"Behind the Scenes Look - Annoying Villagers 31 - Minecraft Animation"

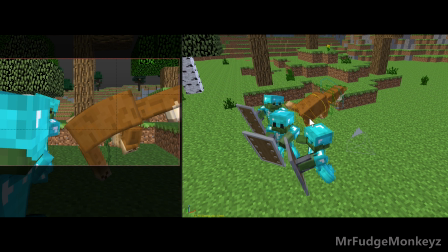494s
Oh man, we're so professional.
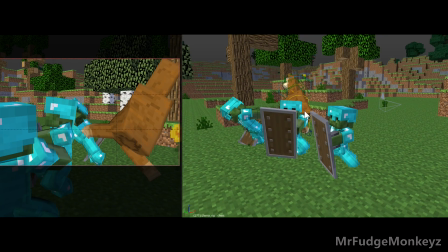500s
So there's a lot of decision making of like what they're doing and how things are portrayed.
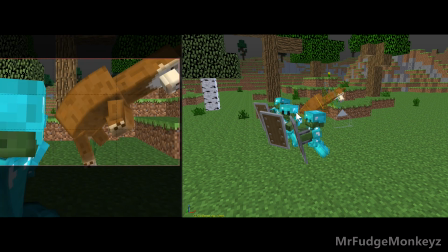507s
So you see, like, this happens very fast. So then usually don't really think about it, but then like you see the zombie, he was looking backwards,
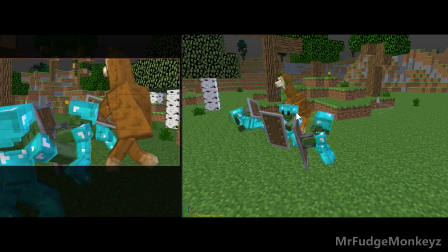514s
and then he gets side kicked in the face, and this other zombie just gets kicked in the back.
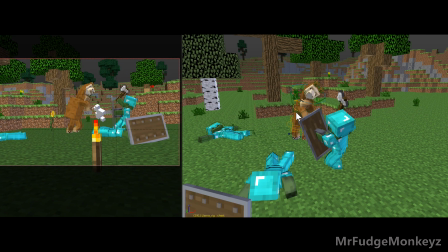520s
And we switch to this next view.
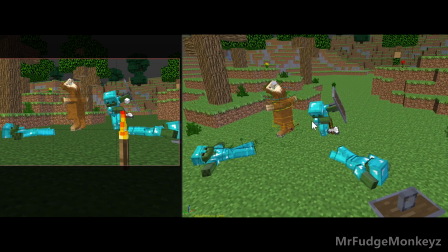525s
Right? And then we see the zombie just like prancing around trying to hit Steve, and then notice the legs.
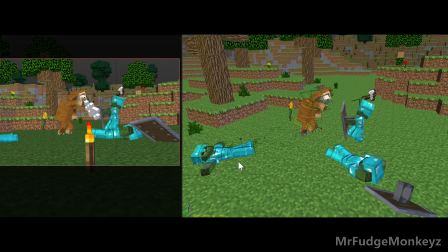532s
You can usually tell, I don't know. Very good animations. They have very cool legs. Well, no, oh yeah. I really like the leg animation. Like, look at how detailed the leg sliding and stuff. Like, when he jumps back, did you see it?
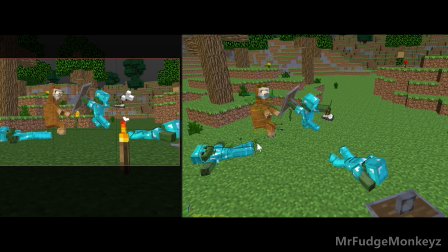551s
And of course, like, the thing I really like about, like, fight scenes is that, like, there's always creative elements to it. Like, for example, like, if he was just kicking them and then they were just getting hit down, it would be very boring.
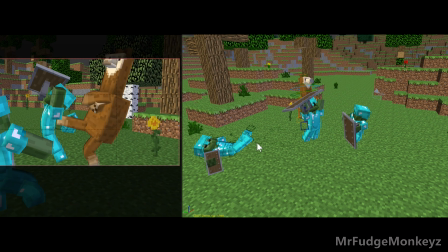566s
But then, you see, like, the zombies start using weapons and using their shields to, like, attack him.
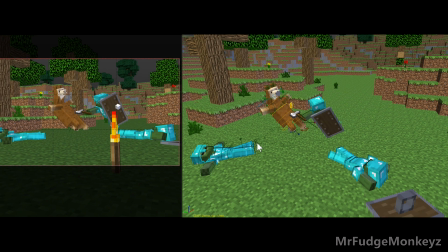570s
And now we're just scrubbing through it. So you see it frame by frame. So you see, like, he does, like, a little jump backwards and he slides a little bit. Yeah. Look at the legs. Look at the legs. Look at the legs. And look at his arms. His arms are, like, flopping around him.
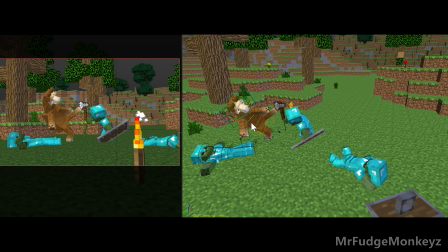590s
It just adds another, like, dimension of like a little style, and then of course like you have to do like a bunch of stupid stuff, right? So then why his leg is soft animal flesh hit metal axe and then deflect it.
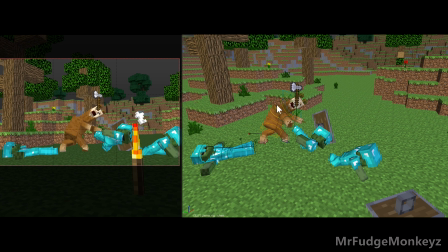609s
And then of course he has to do all these combo moves. He has to catch it with his mouth, and then also when he's spinning around, he uses the other leg. See, he does this little hop jump, switch legs, and he kicks the zombie. And then of course we have to show off the squashiness of the character.
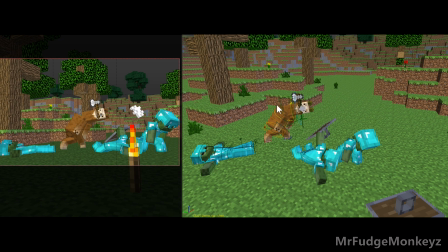628s
Squash and stretch. Different animation principles are like littered throughout this. So he stretches like abnormally compared to like you see he gets a little fat, and then he gets really skinny, and he throws it and he bounces down.
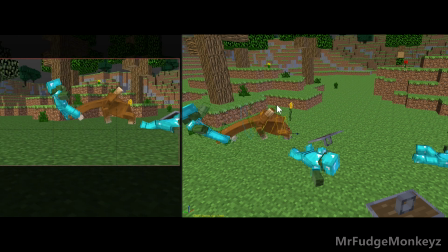644s
And of course, and also did you notice that this whole sequence was one,
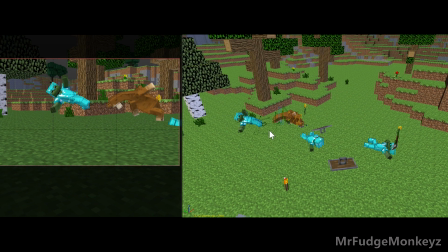651s
the camera didn't switch its view, it was just following, it was just tracking the impacts of him.
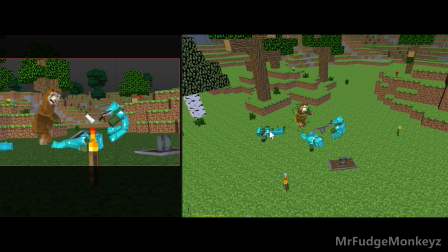656s
Like yeah, this was planned. I wanted to show off just like it was uncut of like Steve just beating them down. Like you saw him kick them before we got into this this camera view, right?
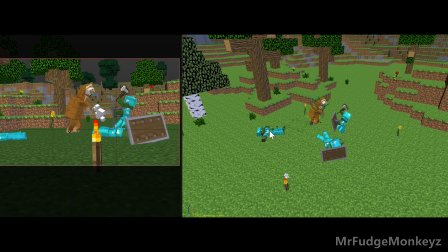674s
And then we just stay this camera view for the like for the whole fight sequence basically of him fighting the 3 zombies.
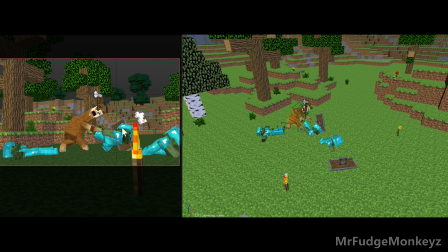685s
I wanted to show you where all of them were relative to Steve. And see that they're like Steve's kicks were very strong, and then they're just on the ground. They're just slowly getting back up, and then Steve just keeps knocking them down. Yeah, you can see that like,
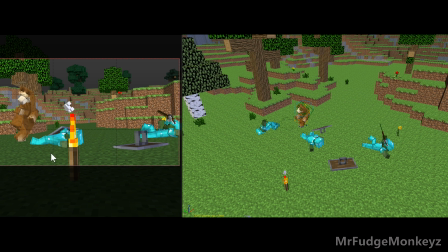703s
and then this whole part was like only like around like 30 seconds, and you see that like a lot of effort already went into this. Like usually like the fight scenes usually take the longest because there's so much emotion happening, and there's so many decisions to be making.
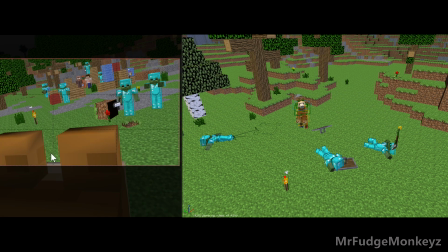722s
Alright. And then we switch. Of course, these characters are in the background, and then you don't really pay attention to them.
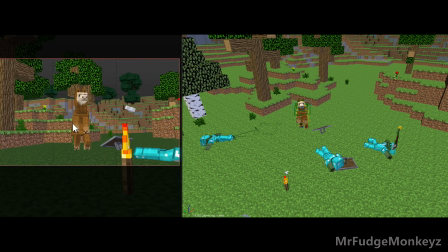731s
And then you see these characters. So this is just like a little taste. Like if you see my Patreon, I usually give much more detailed explanations of how I do.